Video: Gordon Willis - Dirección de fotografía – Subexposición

Para mí Gordon Willis marca el antes y el después en la fotografía de cine americano. Toda la fotografía del cine americano moderno tiene en gran medida su punto de partida en Gordon.
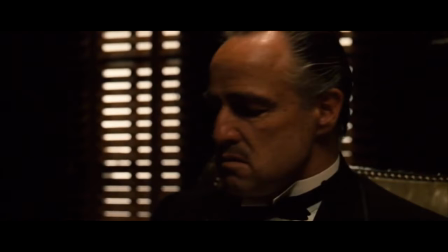Me limité a fotografiar todo de una forma diferente. Y a veces eso fue objeto de controversia porque hay gente que dice, esto no podemos hacerlo porque no se ha hecho nunca. Yo nunca lo hice por afán innovador, lo hice sencillamente porque me gustaba.
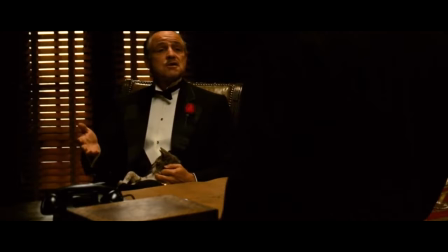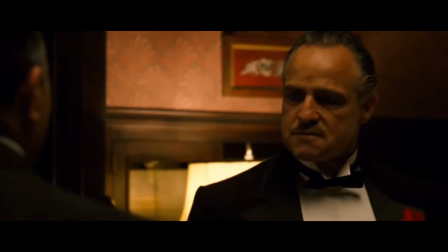Dejó una huella indeleble en la película El Padrino. Era una obra maestra de fotografía, algo que todo el mundo pudo comprobar.
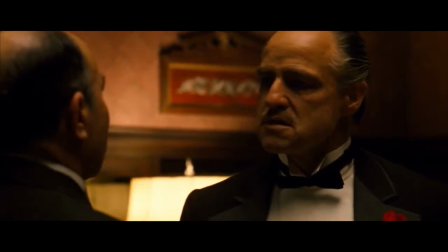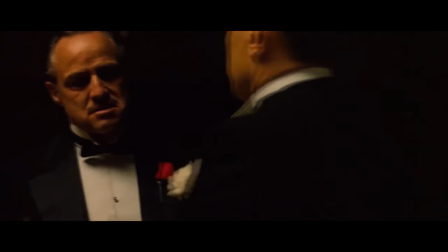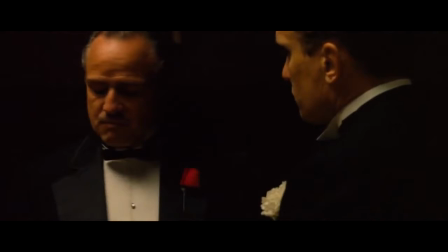Muchas de las tomas que se hicieron con luz desde arriba o con una forma de iluminación especial surgieron de la necesidad de enfrentarse a un Marlon Brando con un determinado tipo de maquillaje.
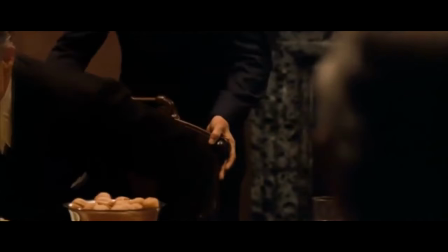Era un ejemplo de diseño para hacer creíble un personaje y que luego se extendió a toda la película.
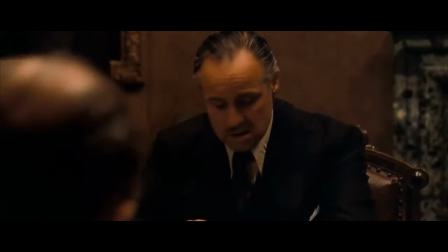Recibí muchas críticas. Me decían, no se ven los ojos de Brando. Había momentos en algunas de las escenas en las que, deliberadamente,
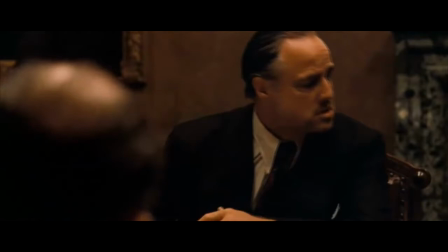quería ocultar sus ojos para que se pudiera ver a este misterioso ser humano pensando en algo o pensando en hacer algo.
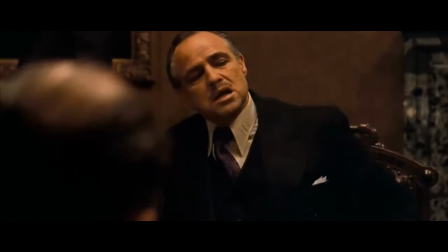Aunque en realidad no sabías qué diablos estaba pasando. Gordon, el príncipe de las sombras.
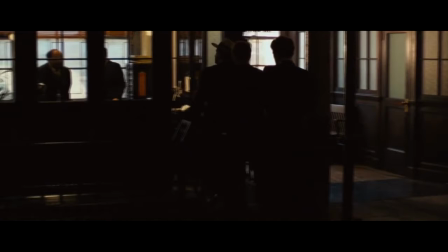Nunca he investigado mucho el tema de la subexposición, porque es algo que me aterra.
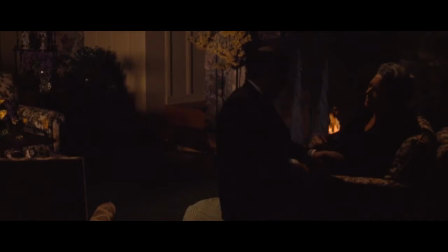Pero Gordon Willis es todo un experto en ese terreno. Ha convertido la subexposición en un arte. Tal vez me haya excedido un par de veces.
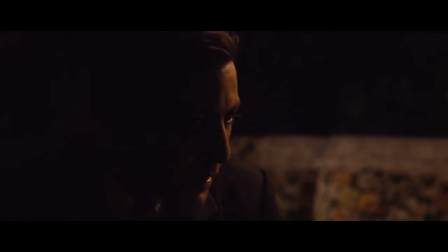En una escena entre Al y su madre, un papel interpretado por Morgana King en la segunda parte. En esa escena fui demasiado lejos. Creo que Rembrandt también se excedió un par de veces. No era el hecho de que todo estuviera a oscuras. El problema era que en el estudio decían, ¿cómo vamos a exhibir esta película en los autocines?
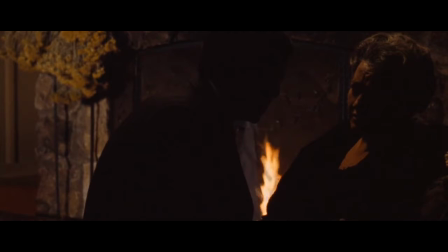Y la historia de siempre. Tienes que iluminarlo más, quiero más luz, hay que ver a los personajes.
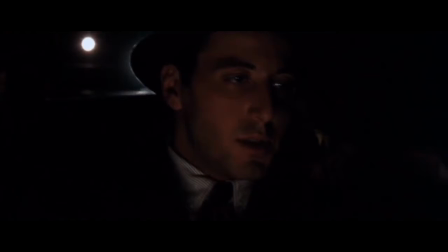Piensa en los autocines. Los autocines estaban de capa caída, así que era algo que nos importaba muy poco. Cuando rodamos El Padrino, mi decisión de utilizar el amarillo se debió a que era una película amarilla.
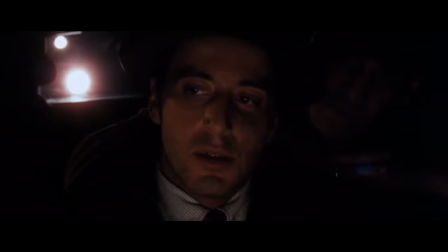Amarillo rojiza. Yo la veía como de un tono cobrizo. Y si lo hice, fue porque me pareció lo más conveniente.
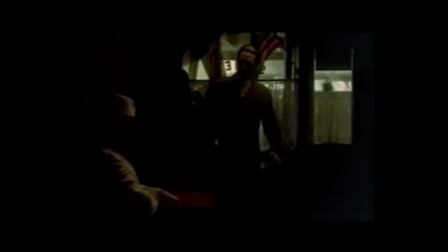pero muchos años después se puso de moda el tono amarillo relacionado con las películas de esa época
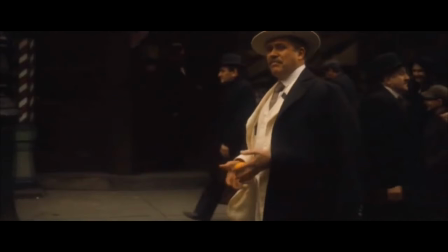lo que hace es desde un punto de vista visual no basta para que todo el resto funcione
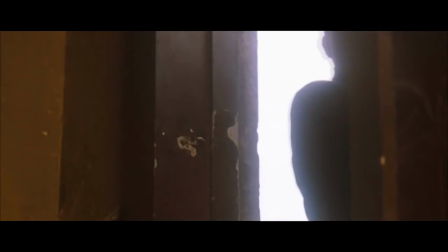tiene que haber una buena dirección artística un buen vestuario, una estructura de tomas adecuada y la iluminación debe adaptarse a todo ese conjunto independientemente de los filtros que utilices El conjunto no depende solo de una parte.